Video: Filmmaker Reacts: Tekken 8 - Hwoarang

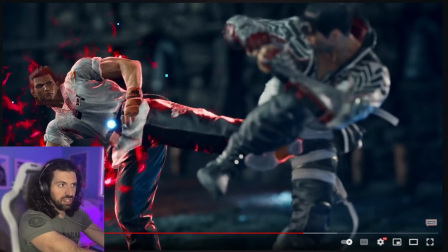741s
Really nice effect, and all it does is just like, you know, you would choose that lensing as a DP on film, it's going to make you focus more on the characters.
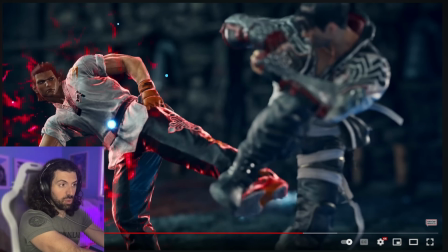748s
In this case, directly on Hwoarang. Boom!
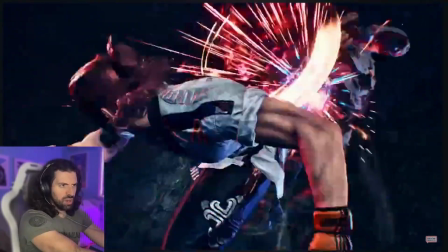754s
Oh! Awesome! I love this.
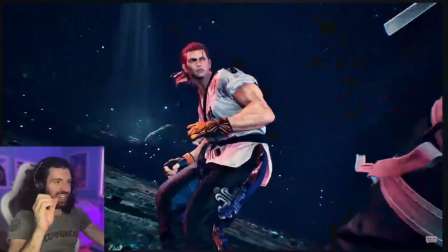761s
I love the movement of the camera here. It's cyclical. It's spinning around.
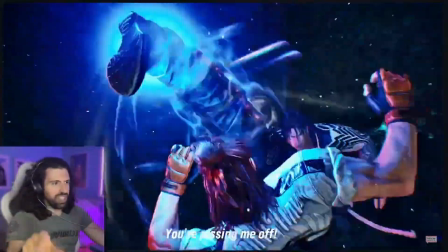766s
You can feel the rotation of his kicks. Awesome.
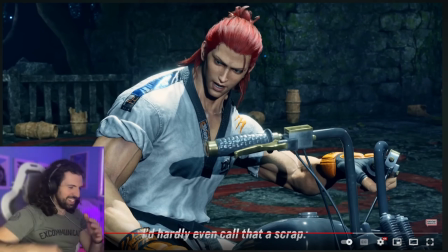774s
Like they took into account that Taekwondo movement and they choreographed the camera accordingly.
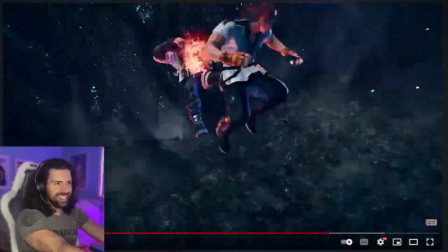780s
Look at that. Yeah, that's awesome.
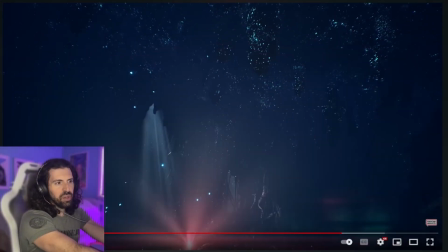786s
Just great too. You press me out right as he boom smacks him, and that's just such an awesome image.
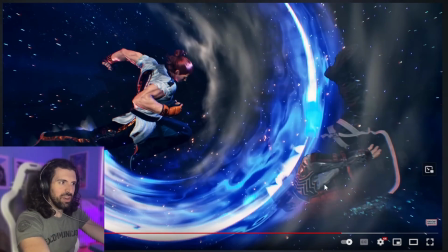792s
Like, come on, this bright blue, beautiful attack.
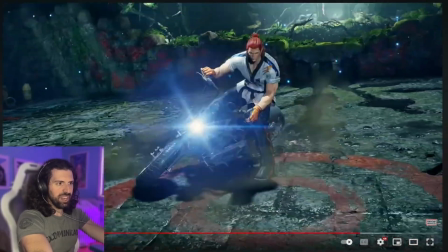799s I'd even call that a scrap.
Rides off into the sunset. What an absolute beast.
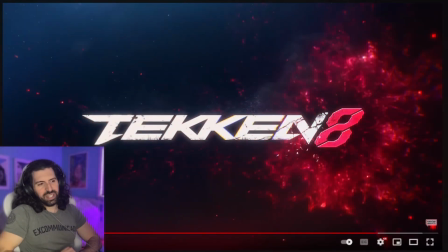806s
Well, I thought it was awesome. What do you guys think? Do you agree with what I said? And let me know again sort of your hype level for Tekken. I haven't played Tekken in so long, but I think I remember playing it maybe for like PS2 so long ago. It was really good. I was always more into Street Fighter, but even so, I mean, I haven't played Street Fighter since like the Sega Genesis.
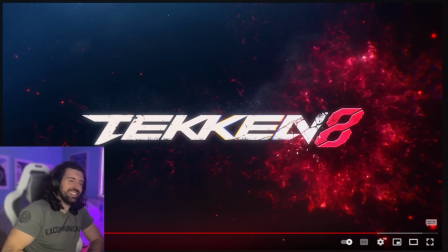827s
It's been a little bit. It's been a couple minutes. Yeah. But you guys are the best. Thank you so much for watching. I'm going to be breaking down more Tekken, more Street Fighter, of course, more Honkai, more Genshin, more Final Fantasy. You know how it is on this channel. So make sure to subscribe if you're new. Follow on Twitch. Follow me on Twitter if you want to see my cosplay with Aaliyah, my girlfriend.
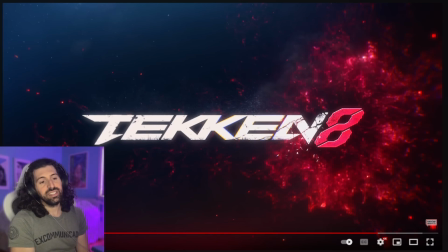844s
And I'll see you guys around town. Thanks for watching.